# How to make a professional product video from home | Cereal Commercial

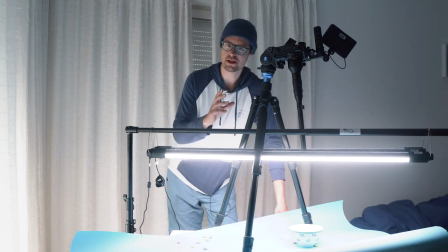It's the Lawa 24mm macro lens. This is such a unique lens. it's very thin and you can get such cool shots with
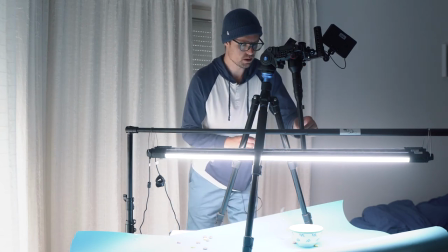it and because the barrel is so thin you can drop the serial very close to it and it gives this cool effect when the
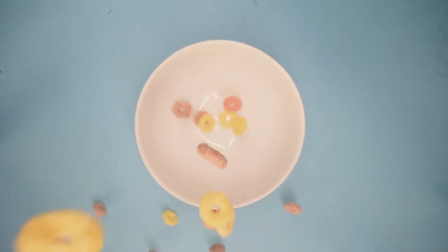serial dropping from top over the bowl because it can get so close
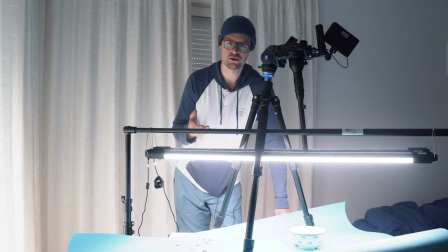to the barrel it's a unique lens you can can just get really nice shots with
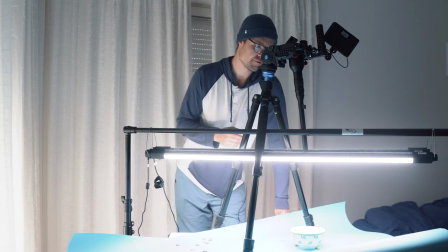but the downside is it's f14 so you gotta
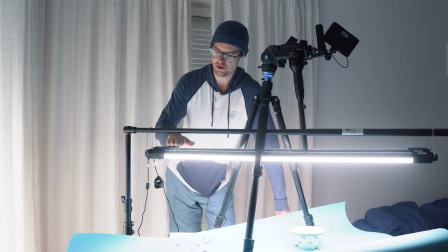need a lot of light to light it so I got two nanolite tubes here at full
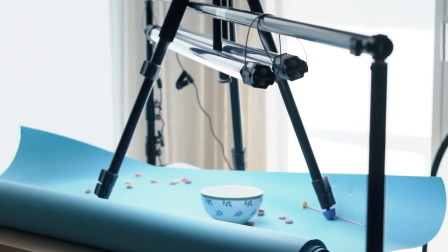blast and it's still quite not enough light so I open up the
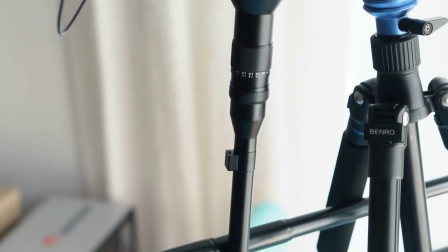windows here to give some more punch-in but yeah it's such a nice lens and you can get really nice shots with it and just
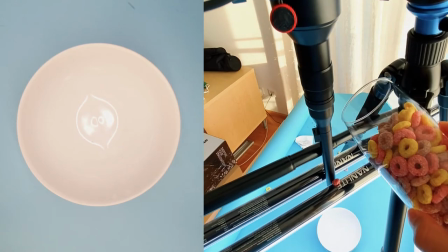what I'm doing is I'm just dropping the seals from over top and they just fall close to the barrel down into the bowl and gets a really nice
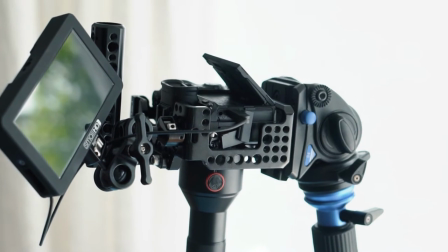shot for the camera I'm using the a7 III and I got this monitor here to check the focus and everything for
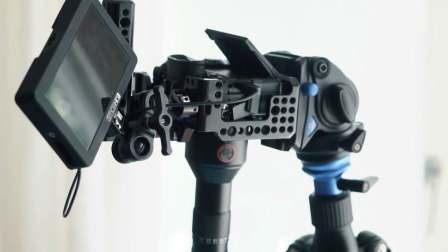the pouring shot I just grabbed the camera and I'll just and I just put the lens right
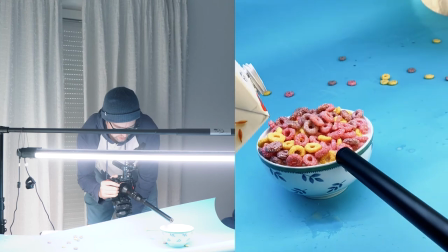into the bowl here and because of that close focus focusing distance it really looks
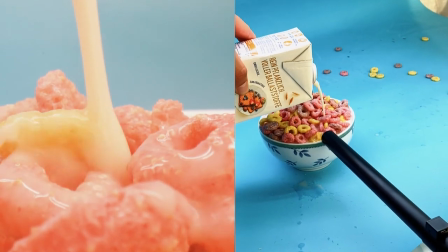cool and again you need a lot of light but I'm just opening up this to get
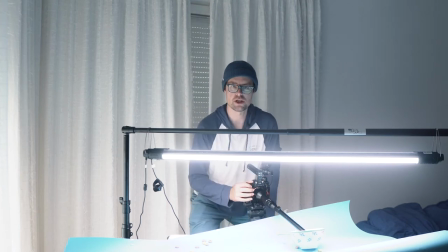some more light in and I'm shooting everything in slow-mo so
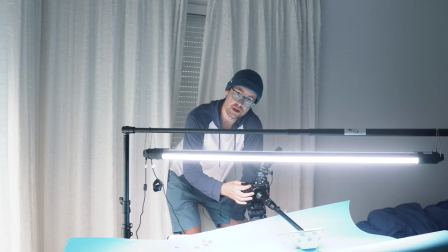I'm shooting in 120 frames per second and
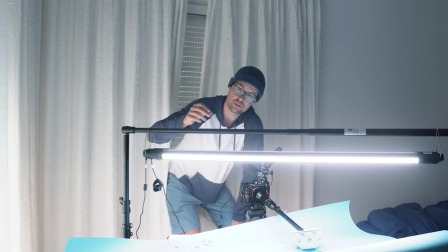to really give it a nice cool effect because when you pour the milk in without slow motion
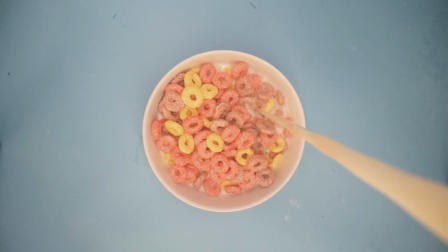it's too fast and when you pour it in slow motion it gives this really creamy look.
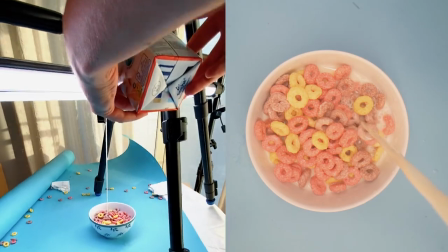I'm telling you the worst thing about this is I dropped all these
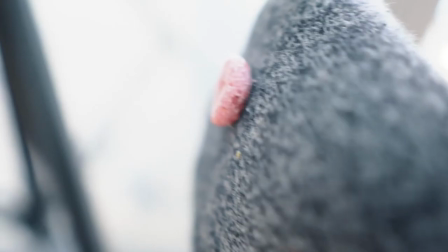cereal on the floor and they they stick to my socks
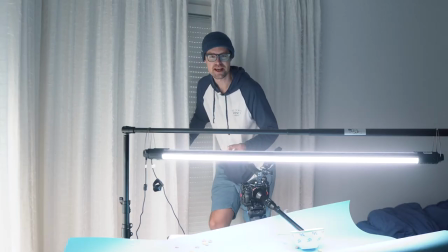and it's so annoying because they're so sugary and they can't get off so this
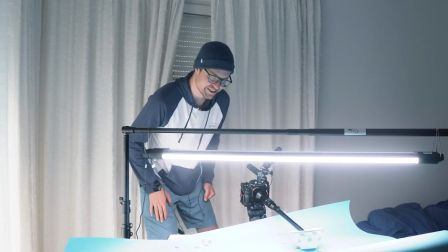is the most annoying part about this commercial so
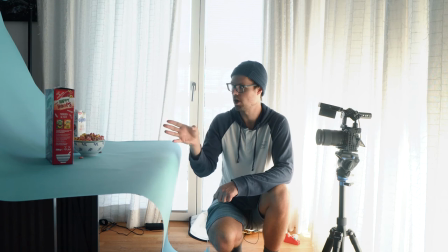for the ending shot i just positioned the bowl of cereals with the box and the milk on the blue backdrop and just had the camera on a tripod here and poured some dropped some
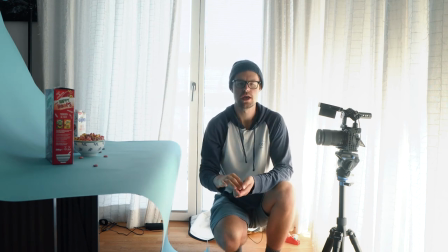cereals from above and then in post i'm going to zoom in a little bit so it makes a nice ending shot where the product is presented really well.
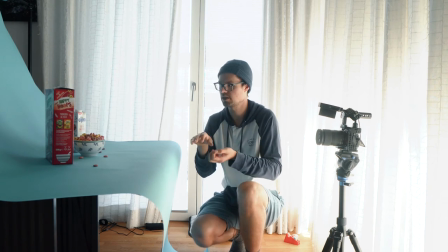I crumpled up some paper and put it in the bowl to make the cereal stand out a little more and come out of the bowl. So that is it guys. Thank you so much for watching. I'm still having the cereal stick to my socks. It's so annoying. If you like the video give it a thumbs up. Let me know in the comments which series you like best and make sure you subscribe because I have a cool video coming up. I'm shooting an apple commercial here in my living room so stay tuned and
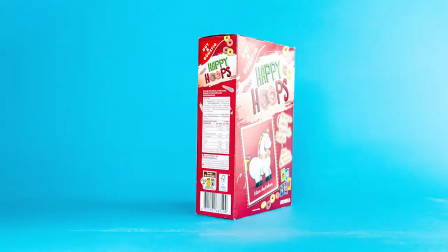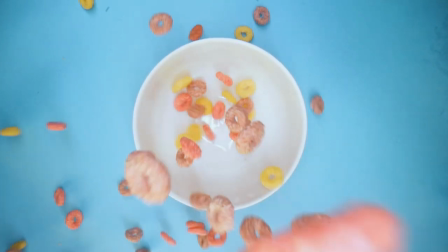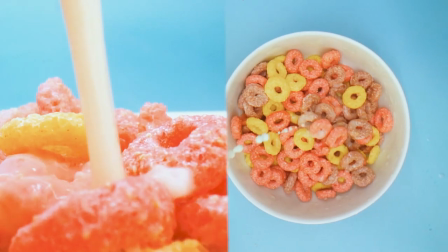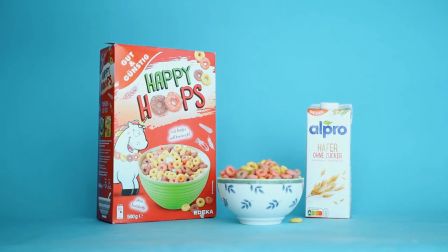if you want to see the edit and breakdown of this video click the video right here thanks so much for watching and i see you guys on the next one